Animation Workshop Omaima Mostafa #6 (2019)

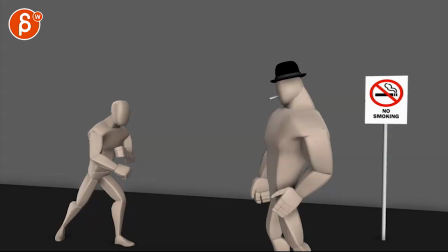0:04 all righty so we got two shots here let's watch the first one first here
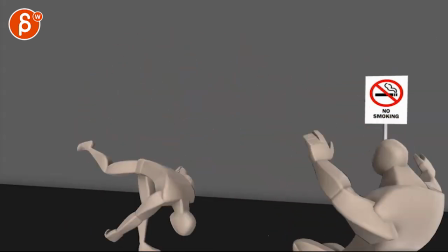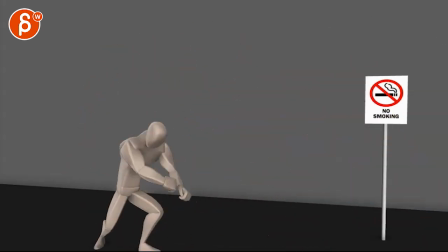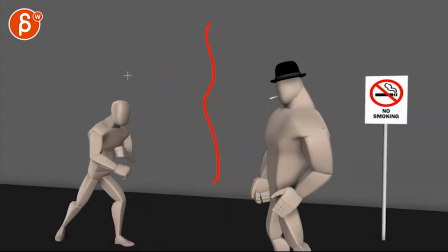0:20 interesting uh just quick i mean i think you probably add some other sets here i know if you want to make it a bit more interesting but maybe you don't have to i'll probably just take out the words it's just the sign so you don't rely on on any type of language it's all visual
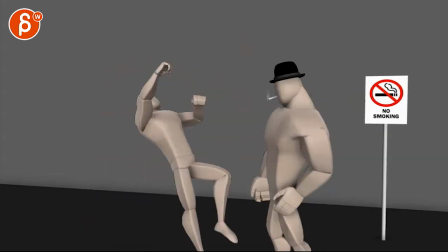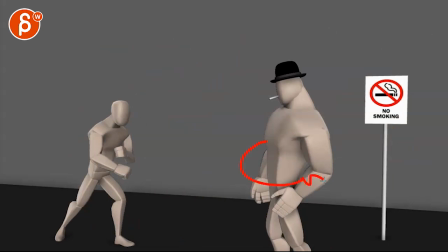0:41 and i personally i would rotate the guy uh towards us
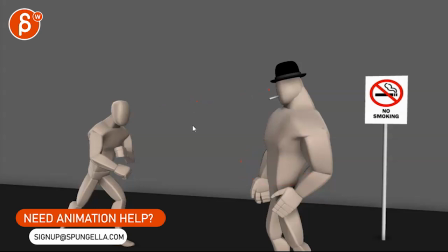0:46 so he's not really seeing him from his peripheral vision and you
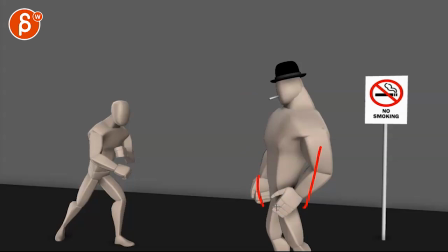0:52 know maybe put arms behind his back or it seems like he's just kind of waiting for it or kind of a weird pose you know even with that arch i would just kind and make him to me it's almost like the opposite just kind of maybe arms behind his back or just kind of crossed arms something kind of like
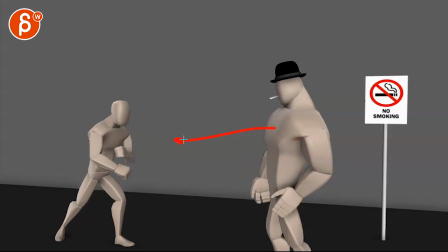1:09 it just kind of stands there smoking but again not turn so much towards the guy more towards him and i know you have that
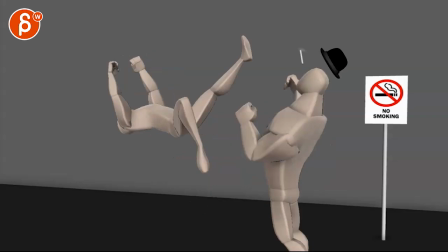1:16 because then you want to lean into this but you even have like a one frame pop back into your previous animation i think all i would do is
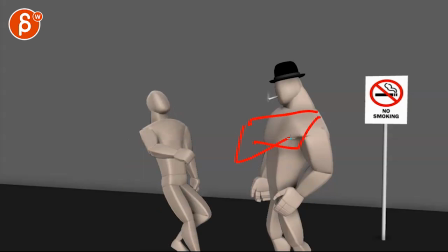1:23 you know whatever pose again he's you know he might be that big burly guy standing like that looking at us with the hat and he
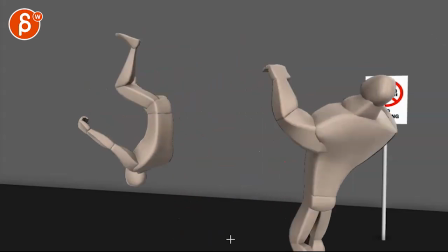1:32 just hits him from the side and you just have to kind of reanimate a little bit you know you can just have kind of like a sideways tumble so
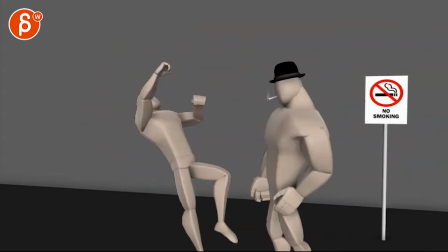1:40 I like what you have with the cigarette and then with the hat flying off it just feels weirdly stilted here but at the same
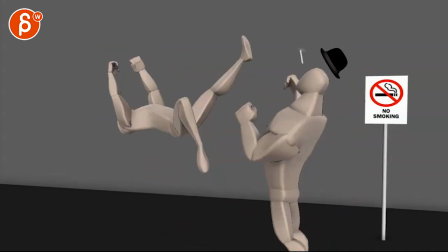1:47 time the question is always do you want to put that on your reel is it just an exercise I think that would
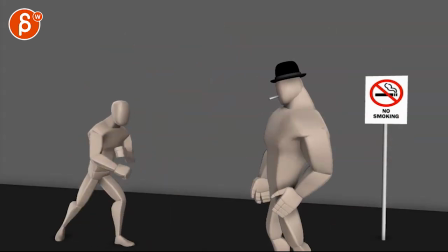1:55 be something to think about you know if it's for your reel like how much what can we add here to make it a bit more uh just work it a bit more and again if it's for your reel as well i would tilt down with the camera so that hat guy you know hat is around here he's a bit higher
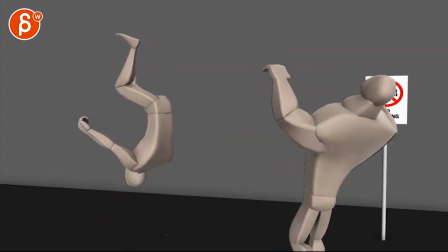2:08 so we're not so close and cutting off right there there's a couple things i would do but you let me know what your
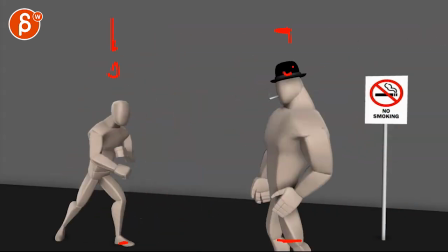2:14 or your plan is because i see here you made it drop faster i add a weight shift at the
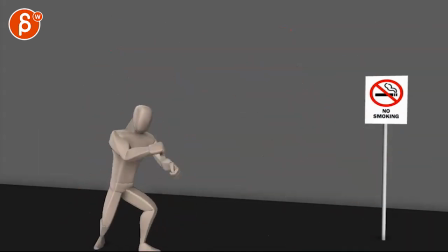2:19 end yes made his left arm swing faster
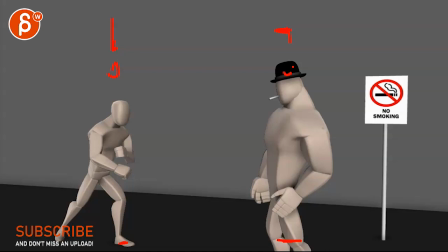2:26 okay i made his upper body drag i did laugh that he lands i made the second character smoke a cigarette thank you for the idea you're very welcome you can do obviously whatever you want that was just a quick thing there but animation wise
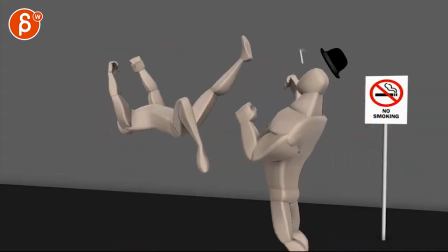2:38 this still feels slow motiony through here i would still speed up that guy i think the lead up is fine
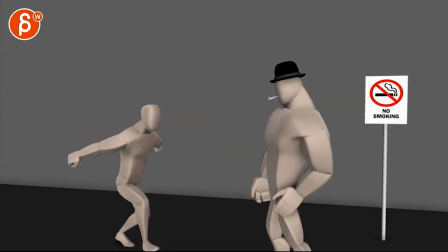2:49 for animation purposes i would still offset things a bit i like that you have offset pose it just gets a bit too cleanly straight and
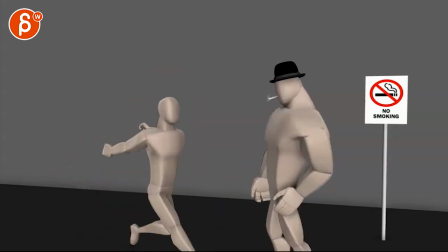3:01 twin there but i do appreciate the change there i guess it should be okay maybe i'm focusing too much on just
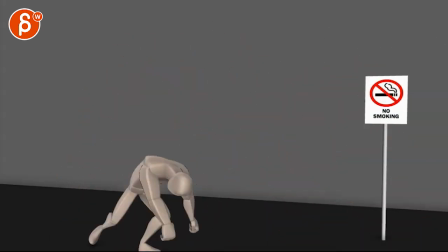3:10 that detail but the main thing to me is that the slowness this just through there you still have slowness but it's
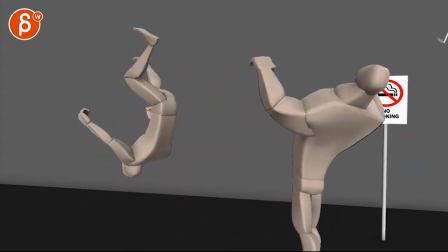3:17 like the beginning is okay so it's complicated this is fine then it gets a bit slow and then the drop that seems fine right
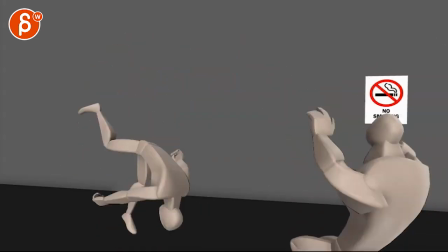3:26 there you have a it's almost a too fast by a frame but i think that's just because of the transition because you can look you can see this in
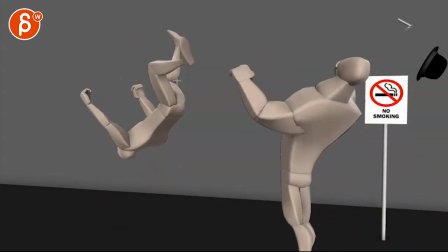3:35 the foot right if we do where is it the guy that's the one okay
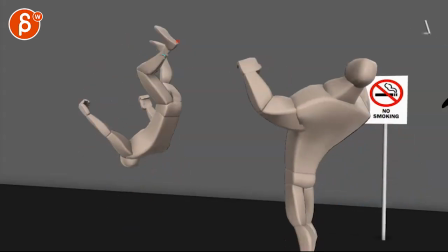3:40 so let's look at you know this foot here is here and here and
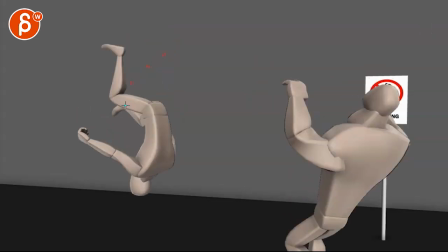3:46 here just looking at the ankle somewhere here what's your arcs
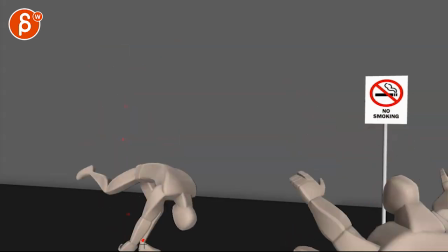3:51 bam and then suddenly here and then here and then stays puts i mean so